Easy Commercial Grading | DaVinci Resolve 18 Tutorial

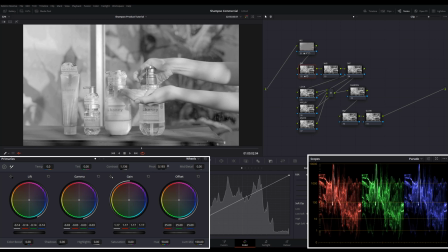[4:06]
and i'll move my pivot the same way i did with my gamma just move it around till it sits somewhere i like after
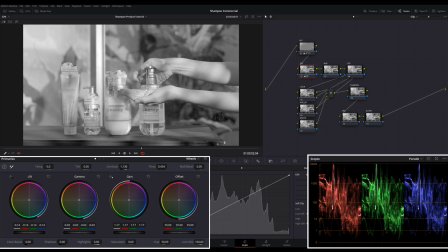[4:24]
i'm done i'm going to reset the saturation by double clicking on the label
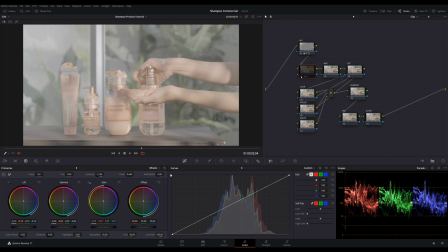[4:28]
there you have it before and after now for white balance i don't think i'm going to touch it because Because if I use the qualifier right here,
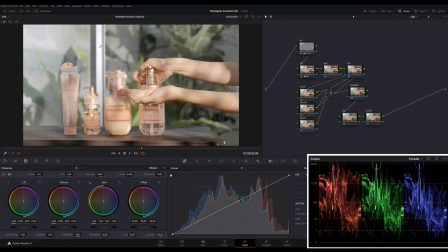[4:37]
you can see that the whites are more or less pure white so I don't really want to touch it. So let's move on to saturation.
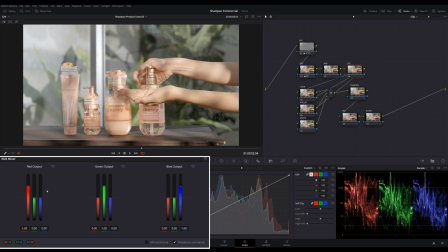[4:44]
I'll go to my RGB mixer tab and max out all the outputs, red, green and blue. I know that it looks a bit scary but don't worry, we'll go to the key tab and lower down the gain which is sort of like the opacity of this node.
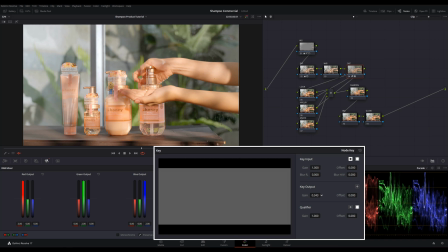[5:01]
Same process, drag it around until it sits somewhere that you want it to be.
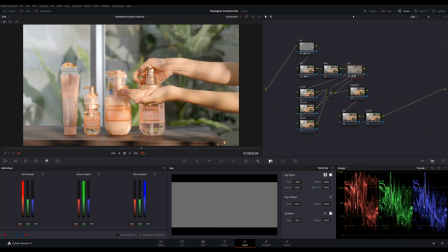[5:11]
Alright that's it for colour correction, from here on we'll start colour grading. For the look, we'll be using a green and orange contrast because I want to give it that natural look and remove some of the magenta digital-ness of this clip.
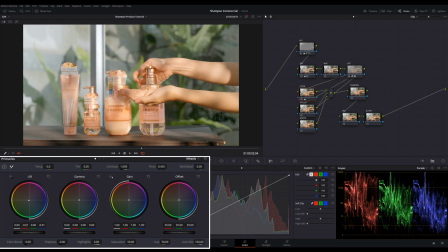[5:24]
So we'll go into our lift and push towards the greens. now this is 10 bit footage so we can push it quite a lot but i don't want it to look too stylized so i'll just do a little bit don't freak out if it looks like this
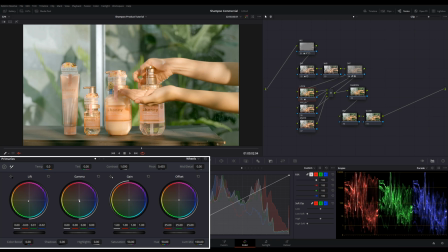[5:38]
next we'll go into the gamma and push a little orange in but don't just look at the orange look at the skin you should be able to get the skin where you want it to be nothing else in the frame matters at this point just get the skin at where it should be
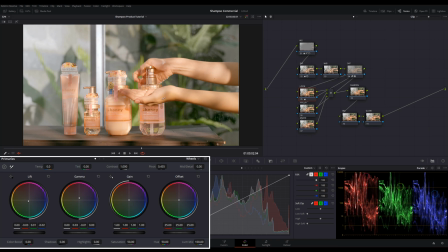[5:58]
okay i'm pretty satisfied with this skin tone
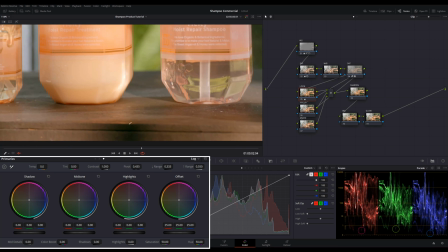[6:06]
now if i zoom into this dark area you'll see that it's leaning a bit towards green so we'll have to correct that by going into our lock wheels and drag the shadow towards magenta until the black part gets somewhere close to true black something i like to do is to keep my whites
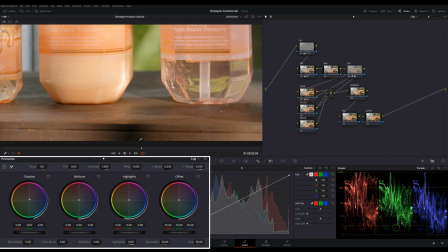[6:23]
at white and my blacks at black. It looks cleaner to me like that unless I'm going for a very stylized look.
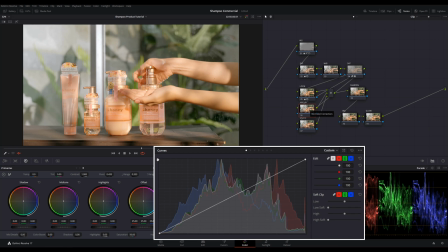[6:32]
Now let's move on to hue versus and in this node we are going to our hue versus hue curves and make some points on the curve.
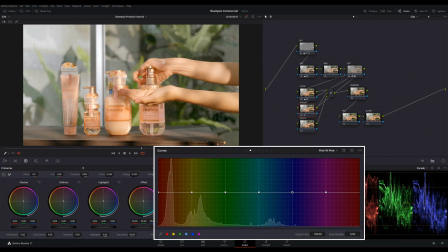[6:44]
I'm not really feeling the hue of the greens at the back there so I'm gonna play around with the green hue and see if it sits somewhere more greenish.
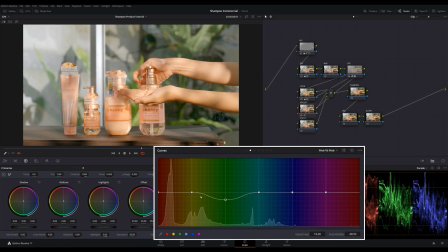[6:57]
So I'm going to leave it here. The hue of the leaves are still not where I want it to be so I'll use my yellow hue and play around with it. But as you can see it is affecting my skin tone so I'll create a point just before the orange hue to lock in that hue.
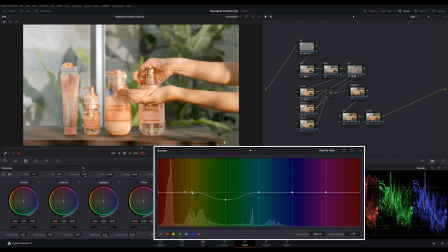[7:12]
So I'll only affect my yellow hue. Alright, just a bit towards green. And for hue vs saturation we'll also make some points on the curve. and then i want to boost up the greens a little so that it looks more vibrant
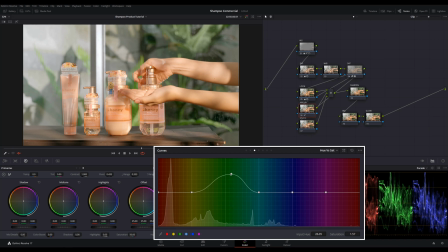maybe also the yellows so i'll lock in the orange like just now and boost the yellow saturation up by a little okay
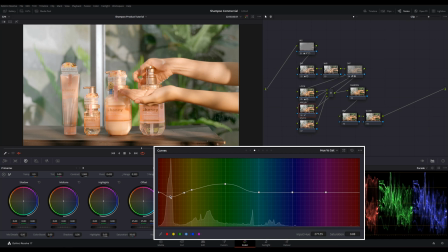[7:48]
the skins are a bit too saturated for me right now so i want to tone it down just by a little bit now
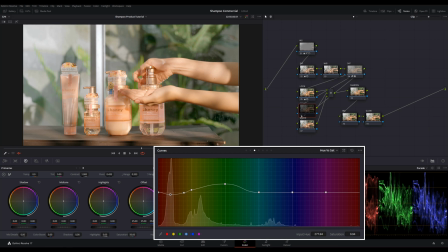[8:01]
let's see the before and after for the mood note i want to give it a cooler mood because the whole frame looks a bit warm for my taste and i want it to feel fresh and cool so what i'll do is i'm going to qualify the skin and then use an inverted qualifier
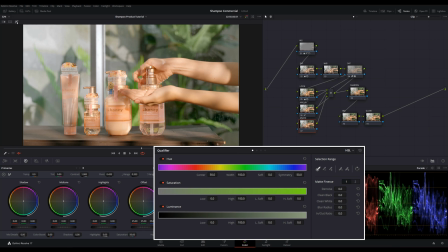[8:20]
to cool down the whole frame so make sure that your qualifier is selected and turn on your
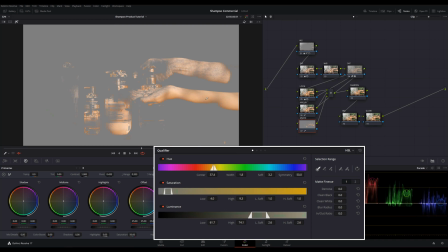[8:25]
highlight viewer and we are just going to click and drag all over the skin that we want to qualify and then also don't forget to add some denoiser and blur radius to smoothen out the qualified area
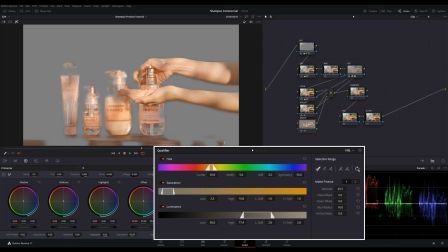[8:46]
Then, we'll invert the selection.
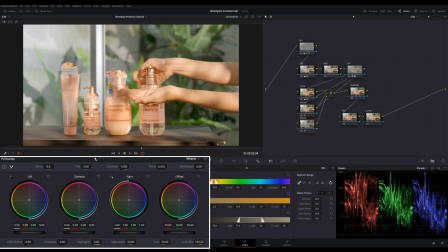[8:48]
So I'll turn off the highlight viewer and then go into our primary view, Gamma, to drag a bit of blue into the frame. Just go over the top and then drag it back to where you want it to sit.
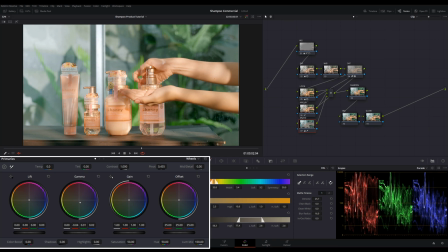Okay so this is the before and after. on our sharpen node we'll go into the blur tab and decrease the radius by just a little bit
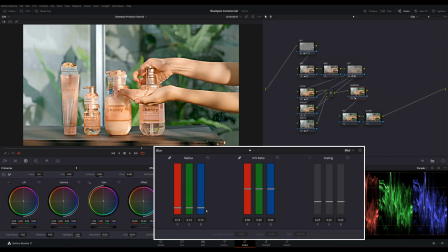[9:23]
around 0.47 will be enough sharpness and for the vignette node we are going to try to focus the audience's eyes on the product so i'm seeing a bit of spotlight coming from the left
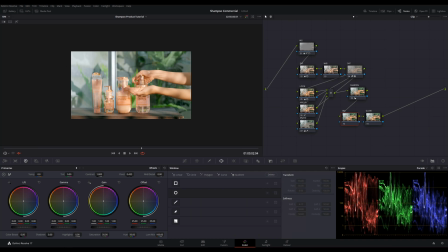[9:37]
and i'm going to try to enhance that let me show you what i mean let's zoom out a little and go to our windows Then we'll create a circle window and stretch it.
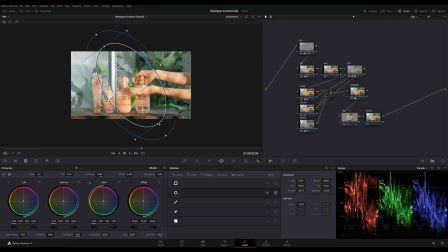[9:51]
Add a little softness to the window and I'm gonna turn it negative 90 degrees because that's where the light is coming from.
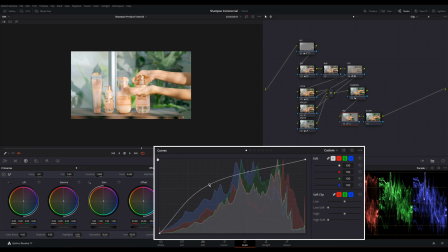[10:03]
So now I can either increase the brightness inside the window or I can darken the outsides by selecting invert. For this shot I don't want to touch the exposure in the middle so I'm gonna do a normal vignetting.
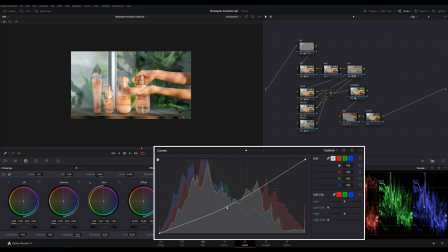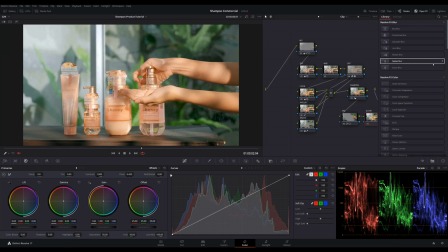[10:26]
okay finally let's add some glow so i'll go into my open effects tab type in glow and drag this effect into my glow node and you see that it's too bright so we have to adjust it in the controls let's use the threshold and see how far we want to affect the image a lower threshold means that the
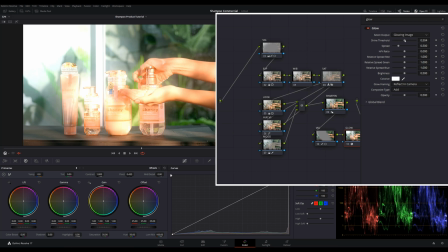[10:47]
glow will affect the lower exposed area as well i'll leave it at 0.66 for now and you'll see that it's still very bright so i'm gonna lower down the brightness until it feels right to me 0.22 will do don't worry if the highlights are overexposed this is a bright and refreshing commercial after all so i'll just leave it the way it is so let's turn off all
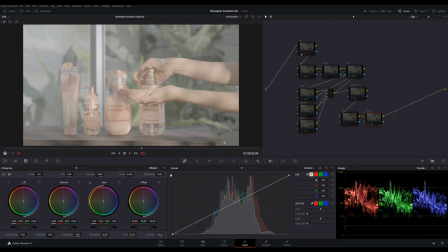[11:14]
the notes and quickly go through it one by one i started with my vignette
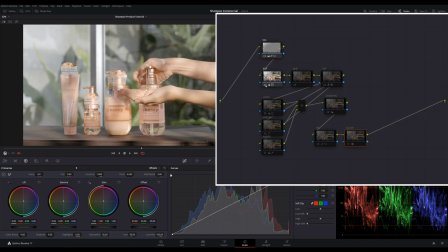[11:19]
correction and then work on the exposure then i didn't really do anything in the white balance and then we played with the saturation and then we created a look for it and then corrected some hues
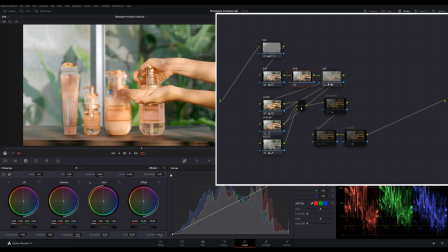[11:35]
and then cool down the background and then give it a little bit of sharpness
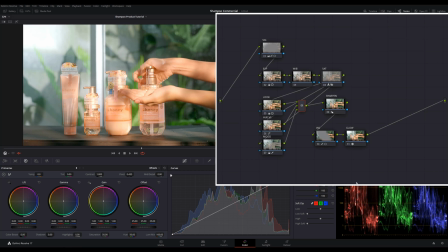[11:44]
and then focus the eyes in the middle and then lastly we added glow so this is the final look I hope you can follow along the tutorial. If there's any question feel free to drop a comment. And I know my mouse pointer wasn't very obvious in this video but I've made the necessary changes in my future videos so thanks for understanding.